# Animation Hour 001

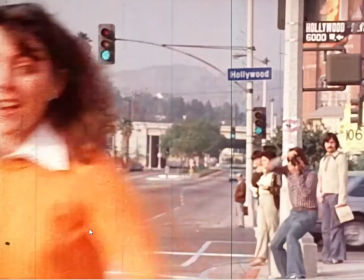And so, yeah, so this is all just sped up acting, you know, with the characters and stuff, the actors.
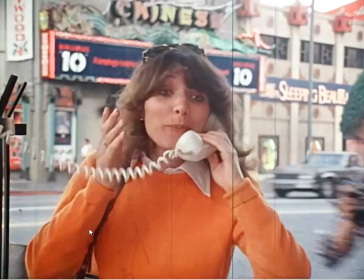That's not really a phone. That's phone is just a phone line that they kind of put on something on off screen.
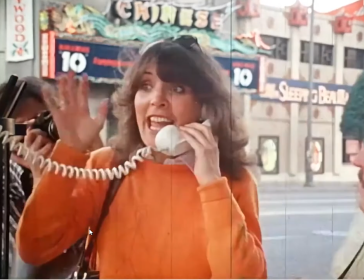It's not really a real phone. And these are the two guys.
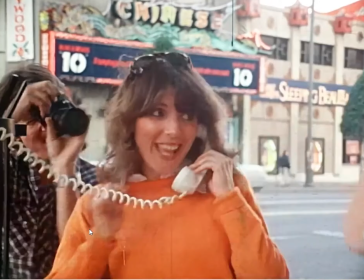One of them is the cinematographer, and the other one's just the guy did the music for the film.
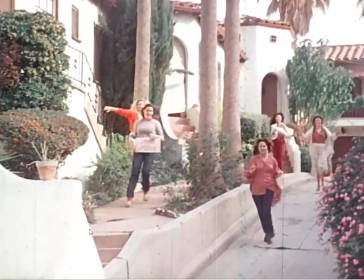And then he just found a bunch of friends to come running towards camera and all that.
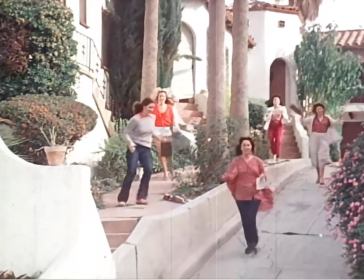Let's see if I can go through this.
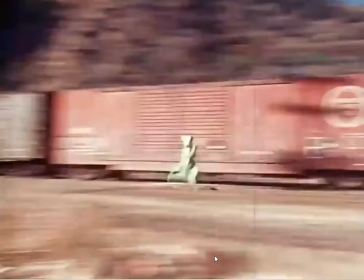Okay, that's so impressive right there.
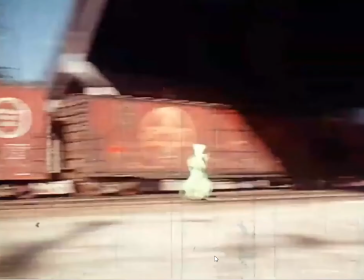You just get to find the slowest moving train and you run faster than the train.
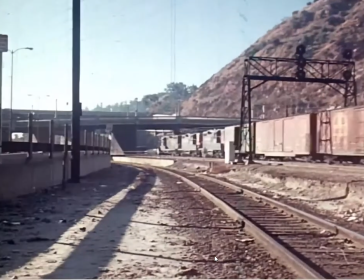This was one of, you know, that's just an impressive sight right there. But it's actually just a very slow moving train
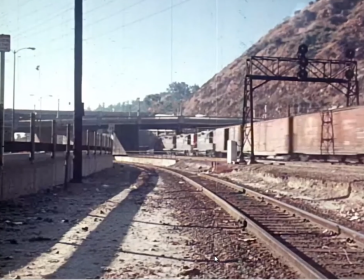you know, it's just creeping along, and he's just running as fast as he can.
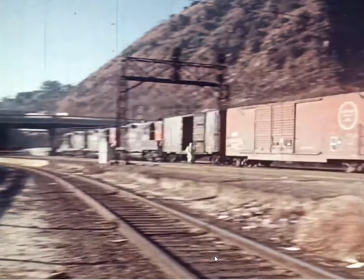And as you can see, it must be pretty slow because he's going pretty fast.
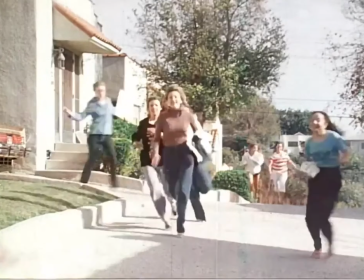And anyway, so there's that. And then when they finally kind of go through here, still sped up,
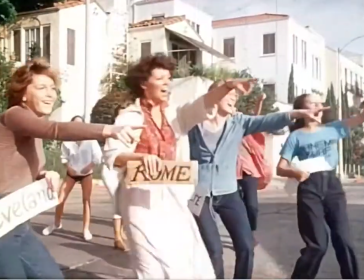all this fun stuff cutting back and forth,
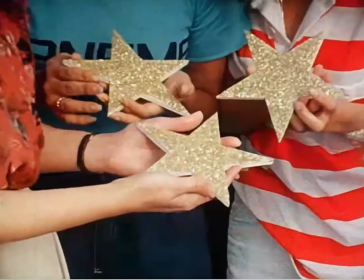where he kind of flies over and they're looking at this. The next scene is where he looks back and then he kind of
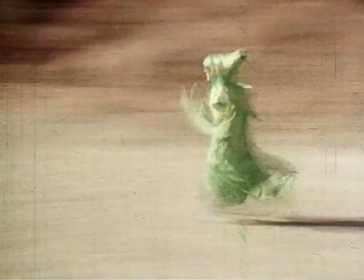goes into hyperdrive here and kind of goes like that and then comes out. We see more kind of point of view shot.
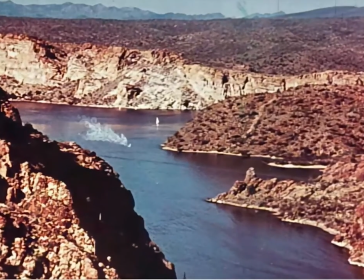And so you look at this, and you go, well, now how did they do that? Well, it's just a photograph and they've got a thin piece of
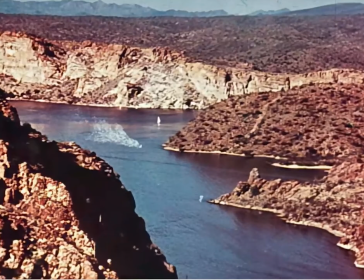cell acetate is on top of that. And then he's taken a little like China marker, like a white China marker. And he's kind of very delicately made this kind of blurry looking thing.
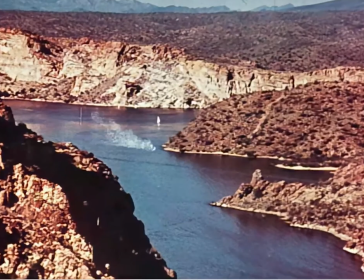And he's kind of erased it at the end.
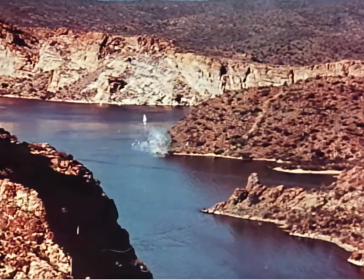And, you know, just kind of showing this kind of like water being thrown on land.
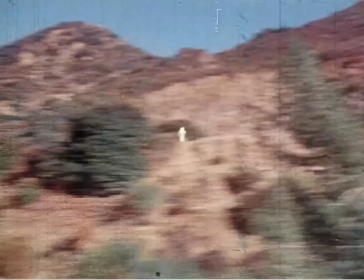And then it's cutting now to the live action.
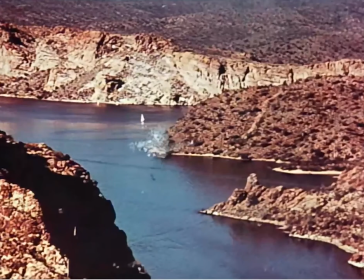So all this stuff is all just animated on a flat piece of, you know, just a photograph.
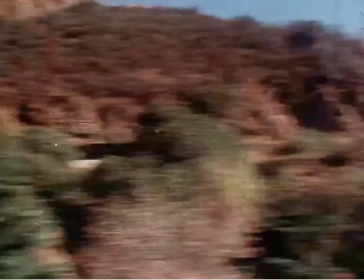And then we're cutting to live action, kind of running through the hills here and the blurriness and all that.
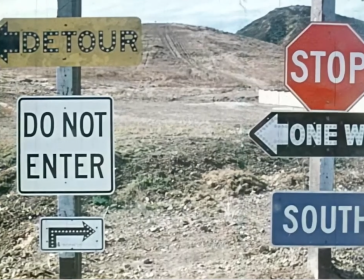And then the fun part of just collecting all these signs and showing them come in and going into overdrive here.
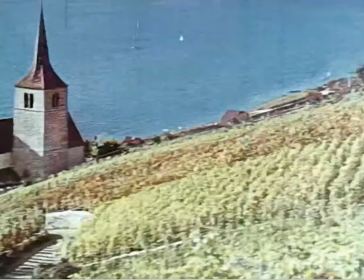And this is a real fun one too, because I was like watching this. I'm like, how did he get, like all these things aren't really related, but they are,
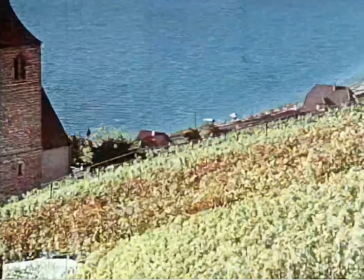because if you notice the line there, the horizon line is just cut right in half.
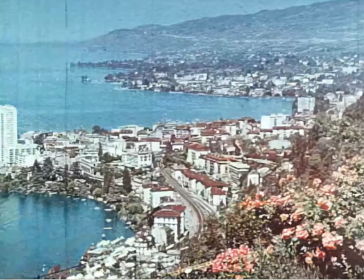And as soon as you get to the next one, it's almost like it's going back and forth.
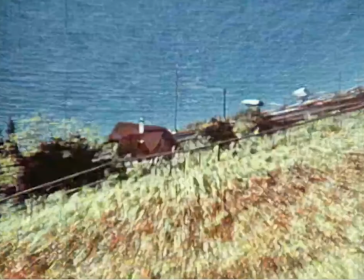See, you can click between the two. And it's almost like that line is still present.
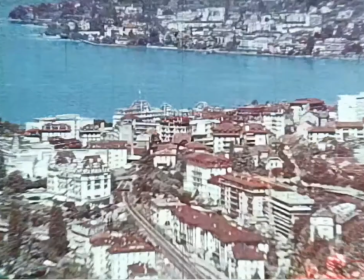It's a different photograph, but as you zoom towards it, it cuts again.
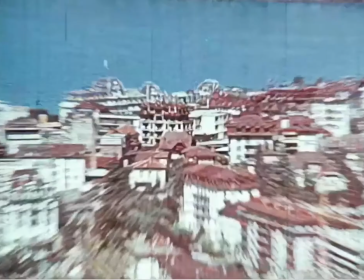So see, you can see if I flip back and forth, where he's kind of like lined up the background
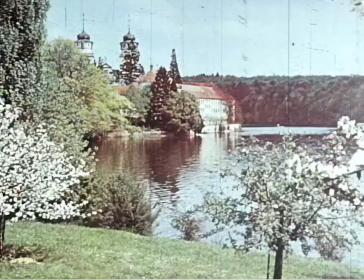line there, the kind of where the hills are like that, and then just continue it even further into this,
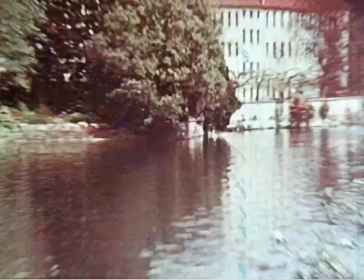into that.
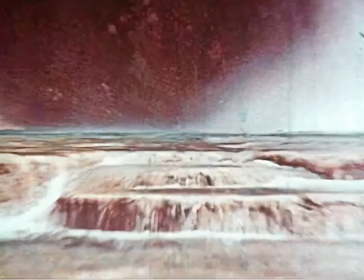So it's like some of the things match and it feels like, you know, the image is completely, you know, wet to dry.
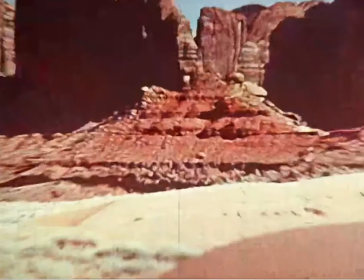And then, you know, but it all kind of syncs up in such a way that it's just
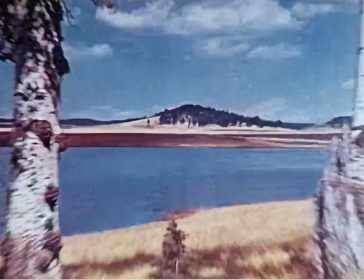it's getting faster and faster and faster, which means it's getting less and less.
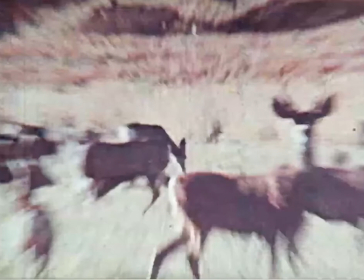And he's kind of blurring now as things go by, he's blurring like the stuff.